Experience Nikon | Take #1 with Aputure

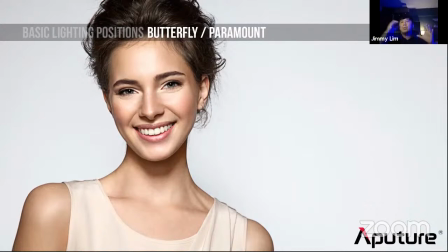8:14 If you're working with big studio lights, you want to take, if you don't really know where to start, you know, if you only have one light and you're trying to work with a human subject in a studio, usually a butterfly would be very safe. It's not just lighting the person, but you can see that there's a little nice little eye light in the person's eye, right? That's actually very complimenting.
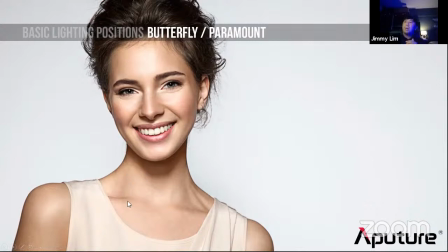8:34 what usually some photographers might do is also they might put something like a bounce board something like a styrofoam board that's placed underneath the neck just to fill in the shadows underneath so from a butterfly lighting you go into something like a clamshell
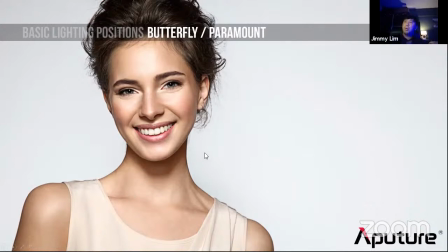8:50 I think the photographers especially the portrait photographers probably will know what I'm talking about
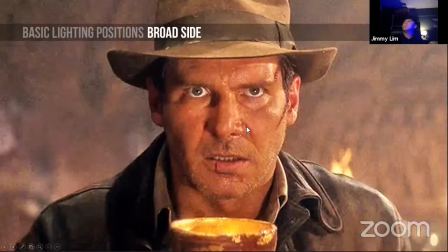8:56 now I'm just going to jump very quickly into some of the other lighting styles there is a broad side and a short side lighting so depending on where you place the light so for this thing to work and
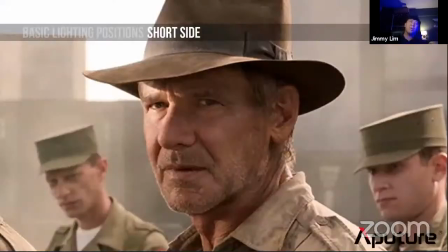9:07 you might ask when would I use something like a broadside or shortside lighting I've never heard of it before let's say for example the most common is when you do an interview or you're just questioning you're just asking someone so what we'll do is usually we'll have the subject tilt their head a
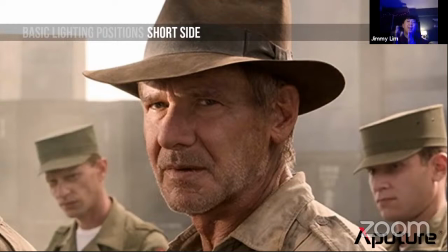9:23 little bit off center slightly away from the center to the side the reason for doing this is sort of to create this 3D feel to the human subject because just keep in mind that whether we are watching on our phones or watching content on computers,
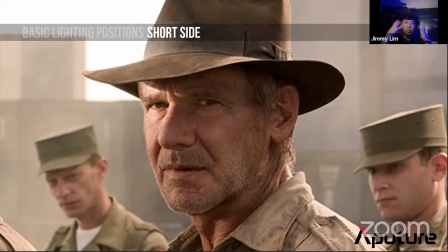9:38 it is still within a 2D kind of a space. So how do we make something that's 3D like us look 3D on a 2D platform? We actually angle them slightly away and we choose to control where we want to put the light.
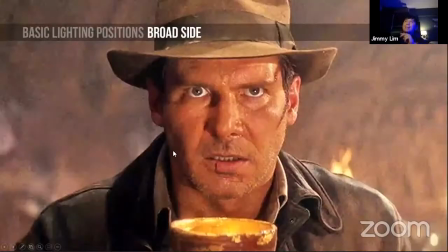9:51 So when we are lighting the site where the part, where the majority of the face is facing towards the camera, this is essentially the broadside lighting, right? So essentially, if the camera is faced here, I turn slightly away, this will be my broad side. And you might have guessed the other side will be my short side lighting.
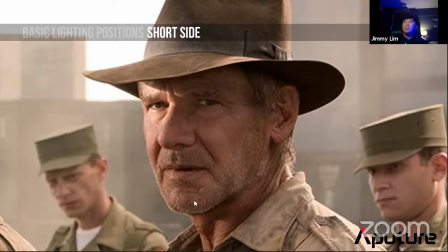10:10 So in this particular frame, if you look at it, right, Indiana Jones is looking straight at the camera, but the light is actually hitting him on the side. So you're choosing a shorter side lighting. This is something you see a lot more in cinematic movies, right? They leave a sense of mystery.
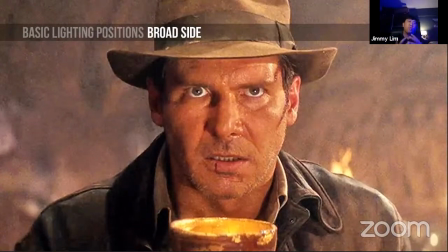10:28 Whereas a broad side Lighting might be something you see more on corporate videos where you want to portray someone that's very open, someone that's very positive. You want to create that good vibes. You might choose something like a broadside lighting. Just keep in mind, you know, be flexible, know what you are going for.
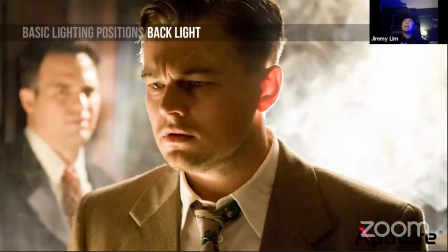10:45 The reason then, of course, I think if we jump into something like backlight, backlight is a very popular choice. It doesn't matter whether you come from stills or motion picture. Backlight is extremely useful because of the fact that it creates separation. When you put a light in the back, it creates the idea of something that's in front, something that's behind.
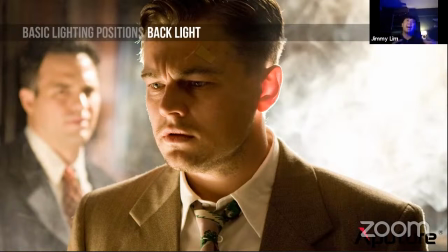11:05 Some people refer it to as separation. Some people refer it to it as depth. If you're coming from a stills kind of a background, you'll notice that this type of lighting style is very common in food products, product style lighting as well. Back lighting is probably one of my, it's probably in fact my favorite choice of lighting.
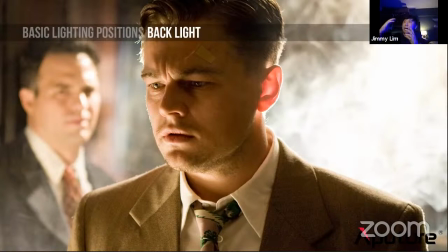11:25 If I don't really know where to put a light, I would actually go for something like a backlight first. This principle can also be applied, say for example, even if you are just someone who's a hobbyist, I'm going to the picnic with my family over the weekend, if I want to take a group picture with the rest of my family and we want to look good,
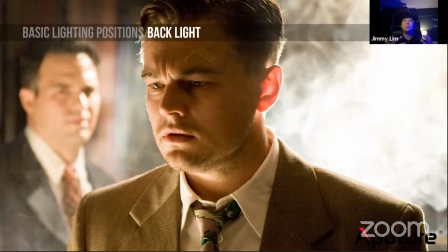11:43 how should I actually place, you know, my subjects and things like that? Generally, you see a lot of, you know, portrait photographers when they go out and shoot underneath the sun, they'll usually have the subject's back facing the sun.
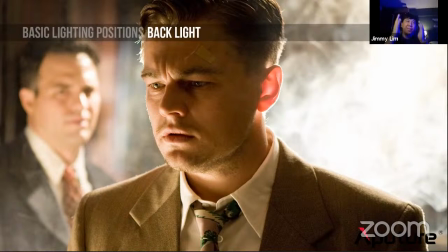11:56 So number one reason for that is so that they don't actually squint their eyes. Pretty much if they were facing the sun, they probably can't open up their eyes enough to look at a camera anyway. So we'll have their backs turn towards the sun. Then what about the front, right? So the camera will automatically expose for, say, for example, the back.
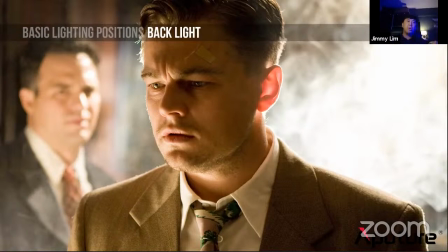12:13 Then essentially this will leave the front just completely in the shadows. and this is where you will put in something like a fill, like a white piece of paper, like a bounce card, you'll fill in the shadows.